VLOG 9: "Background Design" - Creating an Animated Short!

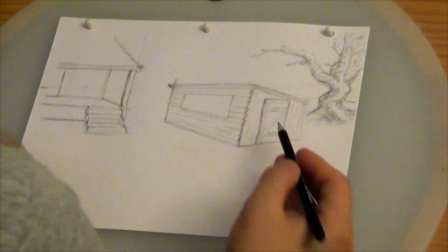16:40 Darken in that door there a little bit. You know, I don't like the fact that it's an actual Z. That really bothers me.
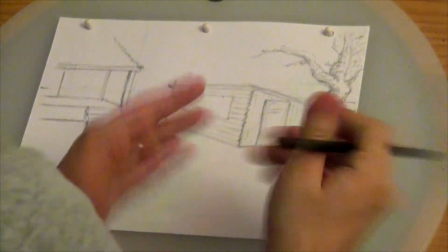16:47 It really bothers me. So I think I'm going to switch it. Instead of having it be a Z, I'm going to have it be a backwards Z. Yeah, that's better.
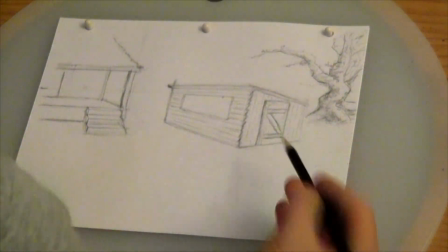16:55 It looked weird before, right? Because there was a literal Z in the middle of it.
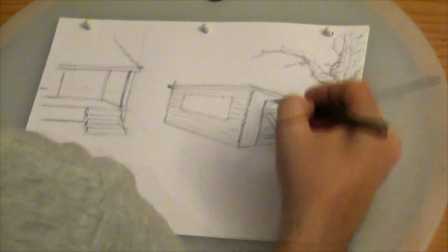16:59 It's like Zorro came by and built a door for some reason. We have a lot of downward patterns in this image.
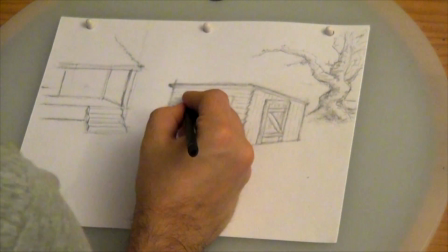17:04 Like a little sill. You know, just to give a little bit of depth in there. Something that makes it feel like it's not I was going to say wooden, but I guess it is wooden.
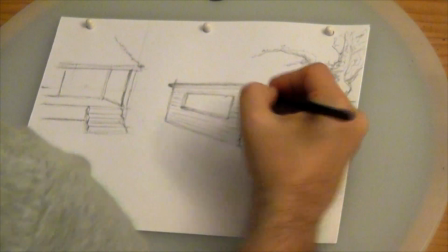17:13 Because it's made out of wood. Don't laugh at that. If you laughed at that, I judge you.
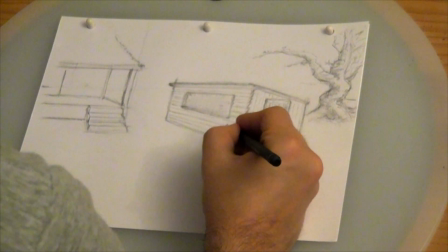17:17 I want to have some cracks in here just because it makes it, I don't know, more believable.
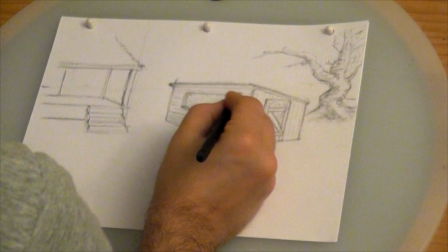17:23 I don't know why it's believable that farms are like run down and dirty or something.
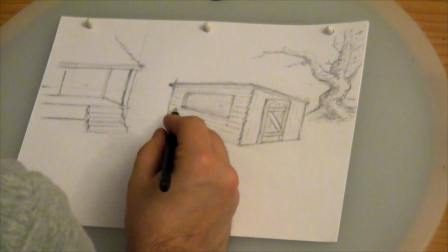17:29 That seems judgmental. But maybe it's just the idea that they're not really focused too much on what they look like, you know.
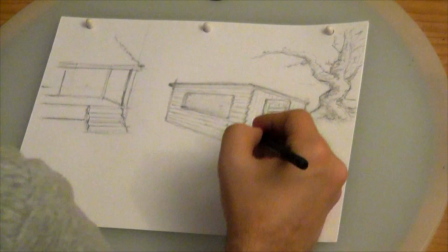17:36 Just more focus on functionality. If it functions, this is a good chicken coop.
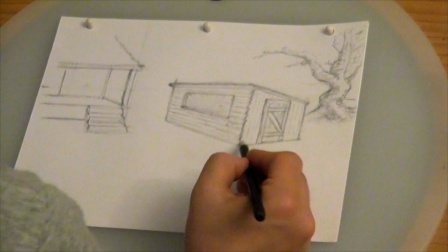17:41 Maybe this here, you know, maybe they peck at it, you know, who knows. I mean, I don't actually need to do this.
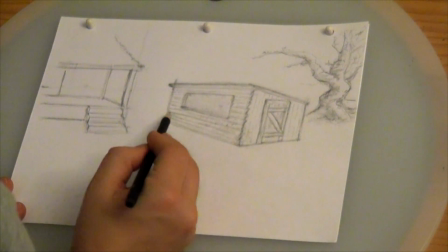17:46 I'm just doing it because I want to. I'm in it now.
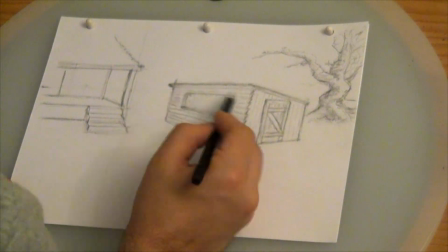17:50 You know, and who knows, maybe this information that I gather from drawing, maybe I can take this information into the style video blog.
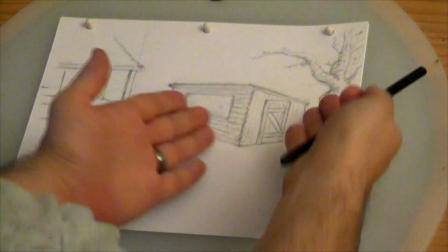17:57 So there you go, chicken coop. And then finally, we just bring our attention back to the house.
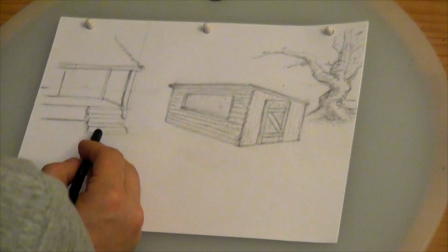18:02 Let's say the top of one of the stairs is off. I think the obvious one, which will be off, is the bottom stair.
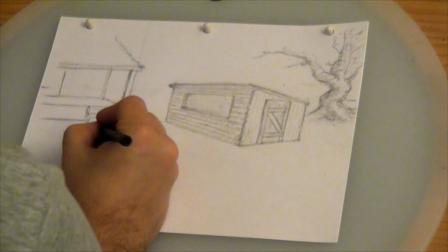18:08 That makes the most sense, doesn't it? Because, I mean, you put your weight on it and it kind of tips down. All right.
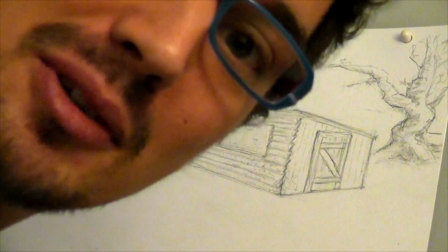18:13 Battery died, so I moved the camera. Better position. Anyway, back to the action.
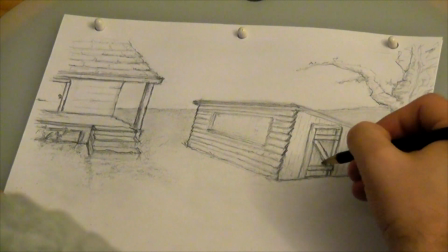18:17 Just making it look a little bit more presentable. Who knows? Some lucky viewer might get this one day.
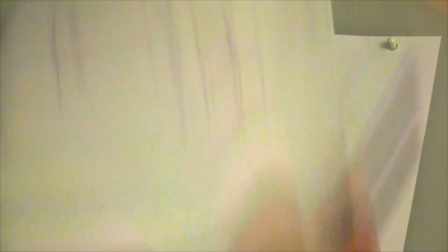18:24 I want to make it look kind of nice. I think I just got to call it. Got to call it quits. This texture on top here, all this stuff, that's probably not going to make it into the final.
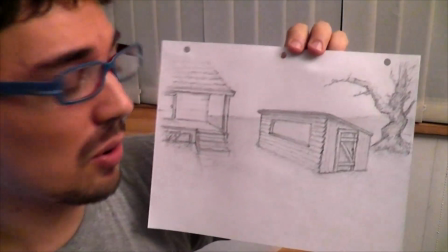18:33 I may even do the whole thing over again. There is a balance between doing something fun for you and doing something that's just going to be enough to get by to get to the next part. You know, sometimes you just need to get done, especially if you haven't worked on something for like 4 years. I'm at the table, I got my pencil in hand, figure I'll sketch it up a little bit. Anyway, that's that first background. I just do the same thing for the other ones. We get another angle of the coop, then another angle of the house. That's what I'm going to be doing, and that I'm going to be using this as reference. And also, sorry if the audio quality keeps changing, but my microphone's back there, and I could put it over here, but it's a whole big thing, and really, you want to see this video,
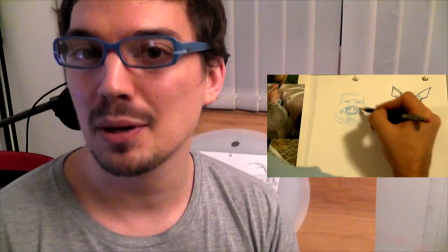19:15 don't you? So just like I did on the previous video blog on character design,
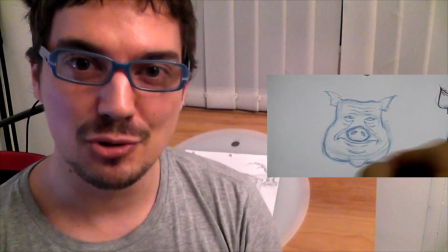19:18 I'm about to do a time lapse to show you the different angles that I'm drawing of this same exact background that I just sketched up. And also, I'm going to play a clip from the podcast. You remember from earlier on, I told you episode 107, How to Be Productive When You're Lazy, of the RubberOnion Animation Podcast is when I talked about all the stuff that I went through in order to actually get to the point where I'm recording. And the other guy that you're going to hear, by the way, is Yulfo. He's a fellow animator and he's my co-host on the show.
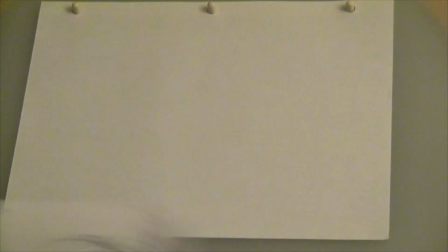19:48 You'll be able to check out his channel in the more info section.
Kind of is a way for me just to discuss the video blogs.
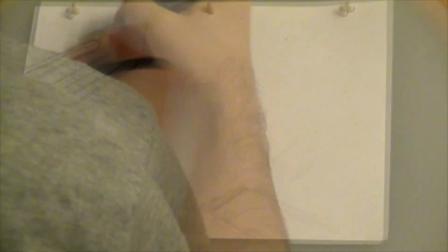19:54 I have been cutting up the next video blog on backgrounds. Oh, you already started the Easter filming? Bunny short.
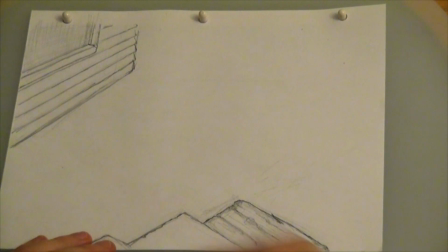19:59 Yep. Whoa, look at that. There's a lot of reasons that you can get distracted from something.
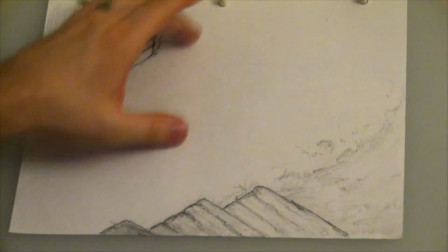20:03 Up to video blog 6, I was all in one office. Video blog 7 was in the basement of my wife's cousin's place, and you know what?
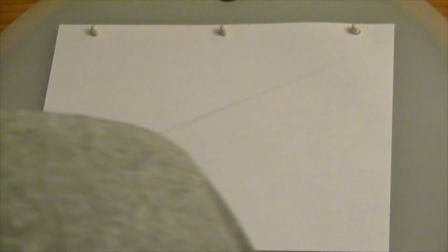20:10 I could write this music in a day. I could easily do this. And I just sat down and I just did it and I recorded it and I edited it and I put it up.
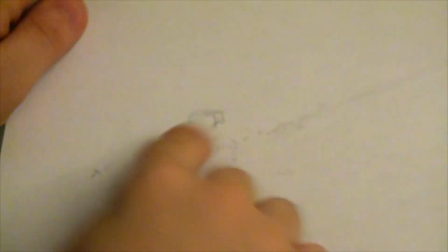20:16 So I had some motivation to do that. Then we moved into a new apartment and it took me a while. I had to settle in.
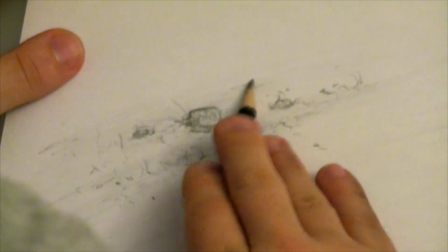20:21 I had to do a lot of work because I lost a lot of time doing work in the move.
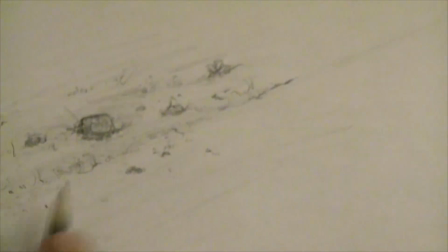20:25 By the time that I had an opportunity to get back to work on that project, the thing is I knew that my Easter Bunny animated short was a ways off.
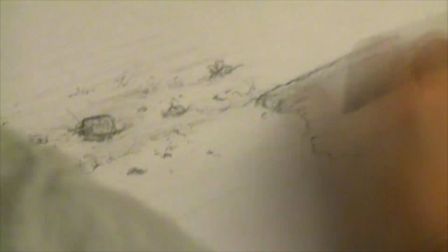20:33 So the only thing that I was going to be producing was the video blog. And I had other things that I wanted to do, right?
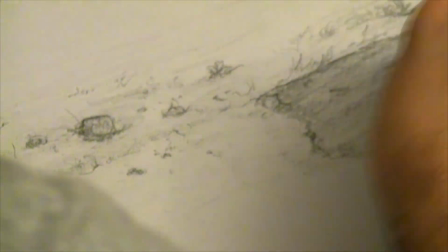20:37 So it took me a year to do video blog 8. That was a few years ago. This is video blog 8.
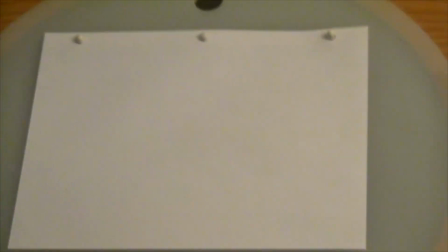20:43 I understand people's frustration about it.